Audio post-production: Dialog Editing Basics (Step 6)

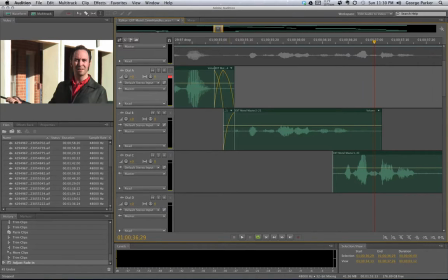1241s
There was a noise and junk in it. I had to find clean room tone to do this whole transition. I had to do the same for this shot. Let's go to this one. This is a different example. I don't seem, because these lines seem to be almost overlapping in their dialogue,
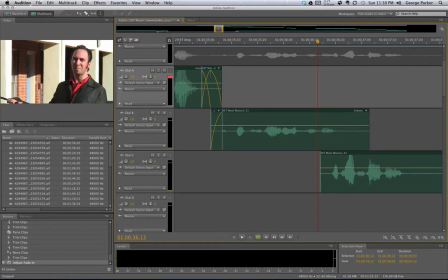1259s
I don't really have room between what somebody says here and somebody says here to do a crossfade. So how do I transition it? I don't want to do something like this. Oops, I don't want to do something like this.
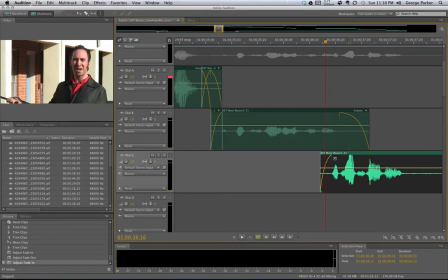1278s
Why wouldn't I want to do something like that? Because right here I've got 200% room tone. I got the room tone for this shot and the room tone for this shot happening at the same time. That's just too noisy. I don't want to do that. So I'm not going to do that. Here's something else.
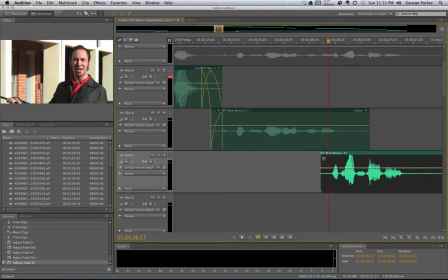1297s
Sound bumps are about perception. I can't hear it if I hide the sound, the room tone sound, the shift anyway, behind what something somebody's saying.
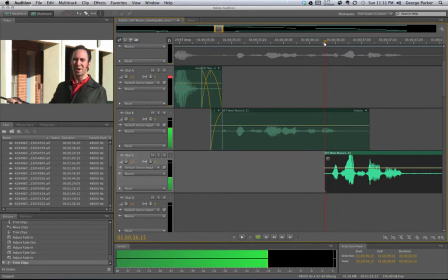1312s
For instance, right here I've got audio of him saying something, and I've got like the loudest point here. What I'm going to do is I'm going to drag this clip right there. So as he's speaking, this little room tone comes in, and it hides it.
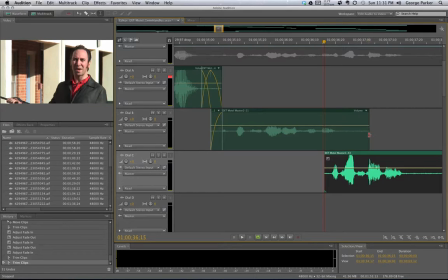1330s
It hides the fact that he's speaking. But then what I want to do is I'm going to put this one right on top of, the loudest point in here, so that as this going out, and I don't want to cut off what he's saying there. So maybe this would be a better point here.
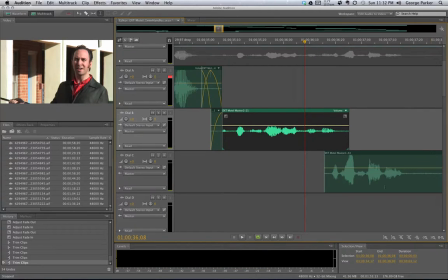1351s
So let's just listen to this and see if we can hear the sound bump.
What's going on here, man?
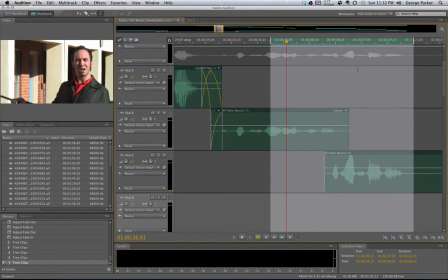1358s You can't stay here.
Okay, it's jumping in. So I've hidden it,
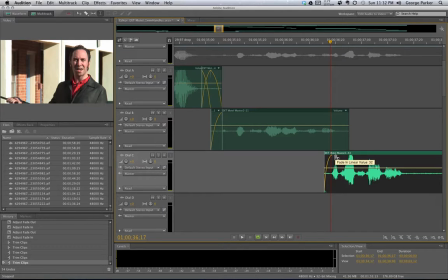1367s
but let's go ahead and transition this to right before he starts to speak. Now, this isn't a perfect world because I have 200% room tone, but I'm not sure what other options we have at the moment.
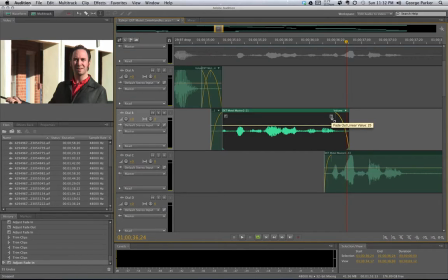1380s
And I'll go ahead and fade this out 20 right after he's his line finishes. So I'm not fading out any of his dialogue. So let's look at this situation here.
You can't stay here. You can't stay here.
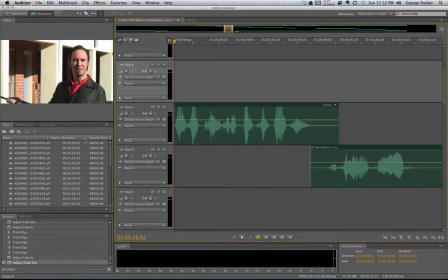1398s
It's definitely louder, but oops.
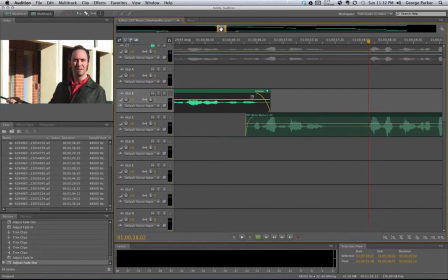1403s
But that's the best we can do in that moment.
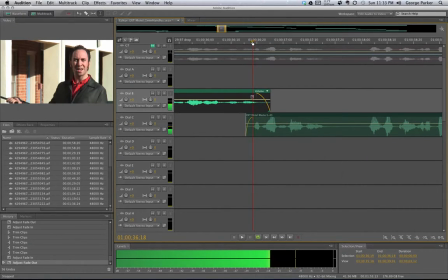1413s
Because he's right on top of his line there. You know what would be better? Let's do it this way.
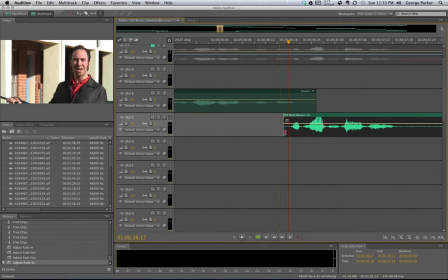1427s
I'm gonna do it like this. I'm gonna drag this right before he says something. Hold down my Option key right there, and this little cut is hiding right behind his line.
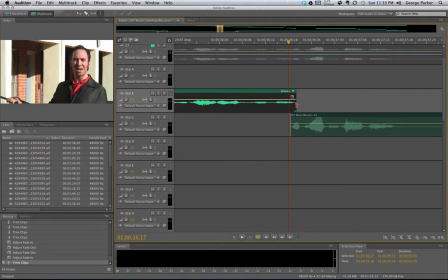1440s
So I'm gonna take this and I'm gonna drag it to here, and let's see if that sounds just as good, if not better.
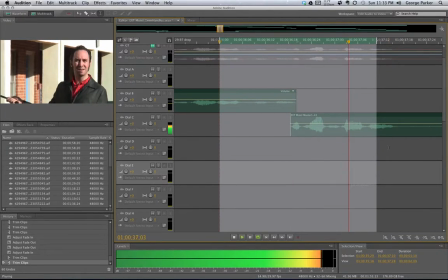1449s On here, man. You can't stay here. On here, man. You can't stay.
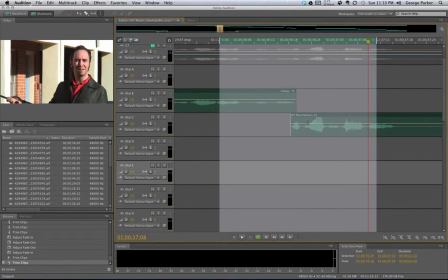1452s
Okay, I can, if I'm listening for it, I can definitely see the shift in room tone, and there'll be ways of approaching how to even that out later.
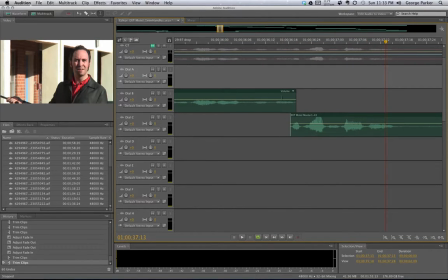1459s
But as far as eliminating the sound bump, I've done a pretty good job of hiding this shift in room tone behind the people's, what these guys are saying. Here, I've obviously got plenty of space to, add in that
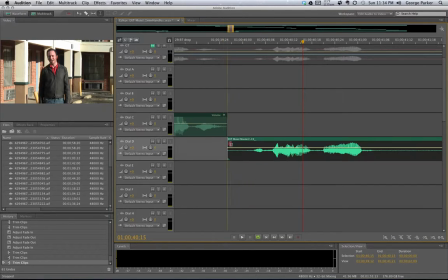1477s
to cross dissolve or crossfade room tone. So I can do that here. I need to audition each one of these to make sure that I've got nice clean room tone here.